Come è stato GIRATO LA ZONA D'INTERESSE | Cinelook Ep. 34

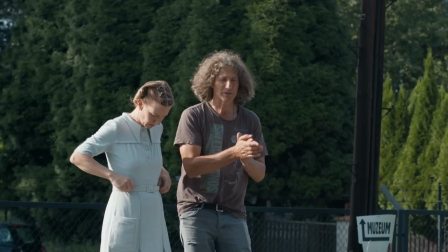Nel caso della zona d'interesse Zal ha scelto di scartare queste opzioni e ha scelto di girare nelle ore più dure di luce più dura del giorno quindi a mezzogiorno, a luna, alle due del pomeriggio e così via. Anche se le immagini non erano poi così tanto gradevoli alla vista.
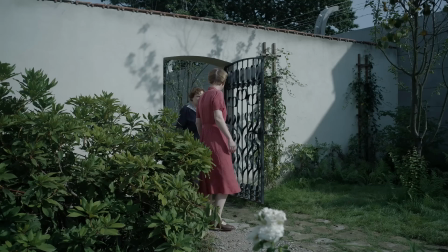Notiamo ad esempio come in queste scene girate in esterna in esterna di giorno,
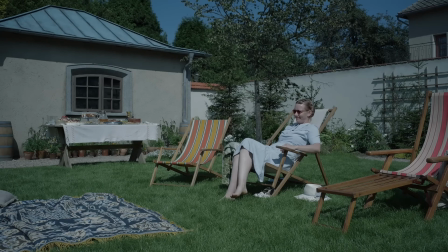le ombre cadano in maniera netta e tagliente sui soggetti e sotto agli occhi, era importante quindi scegliere il momento esatto per girare, per avere poi il sole in quella determinata posizione dove doveva essere, quindi in questo film scordiamoci flare, scordiamoci contro luci,
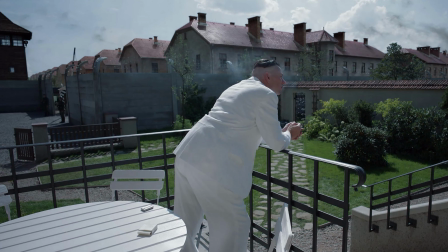tali interessanti, una profondità di campo ridotta o insomma tutti quegli espedienti che servono a manipolare le emozioni perché in questo film non ce ne sono proprio. Tutto è ritratto così com'era lasciando che la luce evolvesse durante le riprese con le nuvole che andavano e venivano perché non si voleva ritrarre nel miglior modo possibile gli ufficiali in divisa. In effetti non c'è niente di bello da ritrarre con un profilmico di questo tipo. Quindi nel caso non si fosse capito niente luci, niente bandiere, niente diffusori, Zal non sarebbe nemmeno rimasto dietro la macchina da presa per gran parte delle riprese. Glaser quindi non voleva, il regista non voleva che il set assomigliasse a un set cinematografico ma
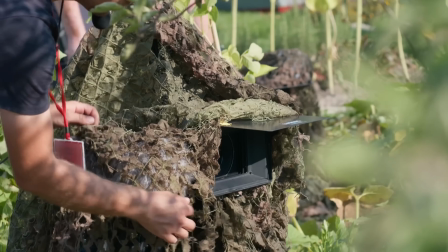piuttosto ha concepito il tutto come se fosse un sistema di sorveglianza all'interno di una casa di nazisti. Casa ricostruita tra l'altro dallo scenografo Chris Hoddy tenendo in considerazione anche dove sarebbero state posizionate le macchine da presa. Macchine da presa che in questo caso erano circa una decina tutte delle sony venice poi vi spiegherò anche il perché della scelta di questo tipo di macchine
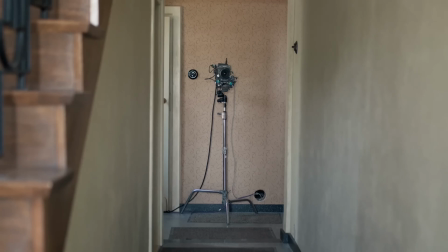posizionate strategicamente su pareti o nascoste tre cespuglie all'interno di armadi una volta che sarebbero state pronte per girare gli operatori avrebbero abbandonato il set e lasciato gli attori soli il film da un punto di vista più generale gioca con colori molto freddi desaturati e
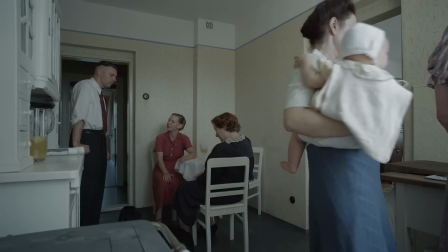spenti che vanno ad enfatizzare quella personalità spietata al tempo stesso e distaccata di questi personaggi. È una fotografia che principalmente si sviluppa su una colorimetria data dalle scenografie e dagli oggetti in scena.
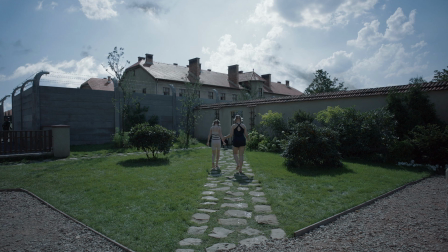Notiamo infatti come negli esterni diurni l'illuminazione sia poco contrastata, in gergo potremmo definirla un'illuminazione daylight in low contrast ed è È formata da verdi e blu,
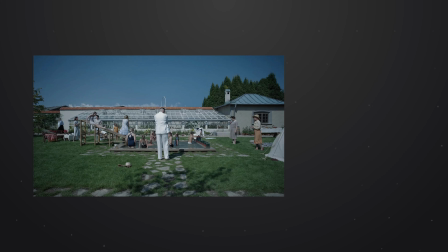quindi abbiamo uno schema analogo, si chiama, di colori, ovvero un gruppo di colori che nella color wheels, nella ruota di colori,
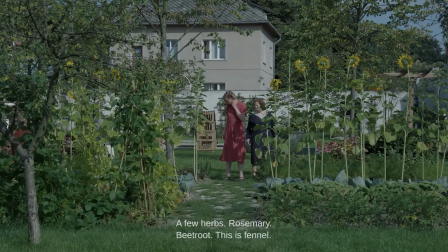si trovano vicini tra di loro e alle volte vengono inglobati anche dei rossi che
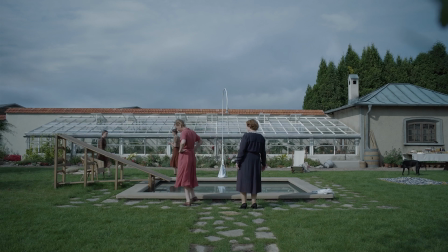possono essere presenti in qualche vestito che compare in scena.
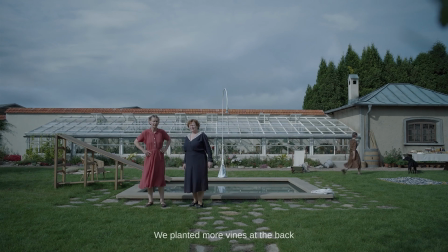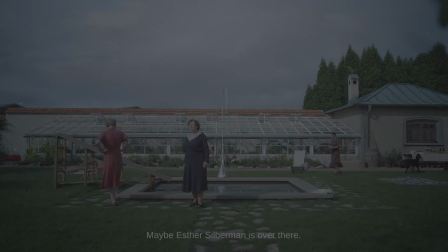E quindi otteniamo il cosiddetto split complementary come schema con il
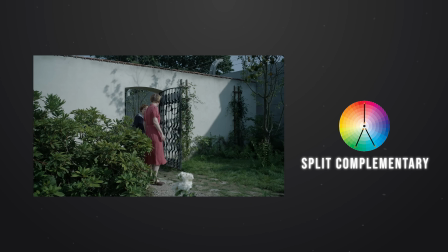rosso complementare dell'azzurro e a sua volta concomitante con il verde.
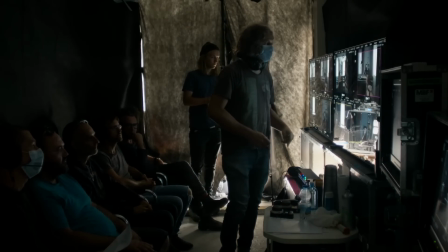Zal racconta di aver monitorato tutto quanto quello che girava dall'esterno
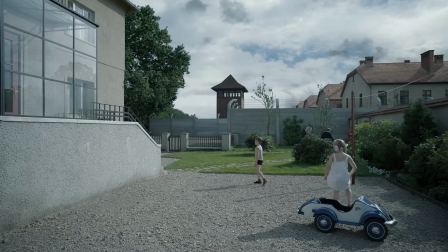della casa attraverso una decina di monitor dove a fianco aveva anche il regista e i focus puller e gli assistenti macchine invece stavano nel seminterrato pronti a
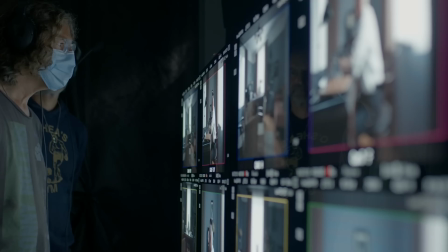eventualmente operare e intervenire in caso ce ne fosse il bisogno.
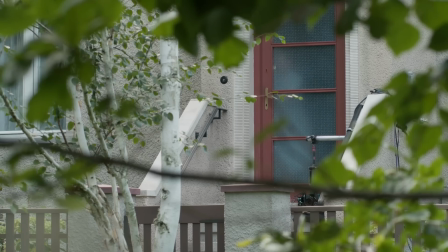Lasciando al tempo stesso che solamente gli attori vivessero le loro vite in modo disorientante, professionisti e nonna, come ad esempio i domestici della casa, che alle volte non sapevano neanche cosa stesse accadendo.
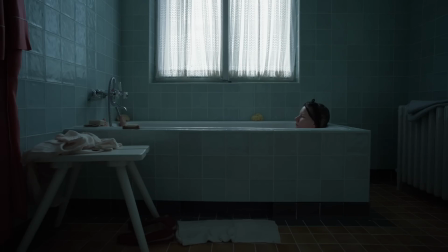Ogni scena era quindi contemporaneamente inquadrata da diverse angolazioni, punti di vista differenti, che vadano da quelli più larghi a quelli più stretti, per garantire una continuità nei movimenti, delle condizioni atmosferiche, dei cambiamenti di luce in montaggio. Ma ora rispondiamo alla domanda perché le Sony Venice?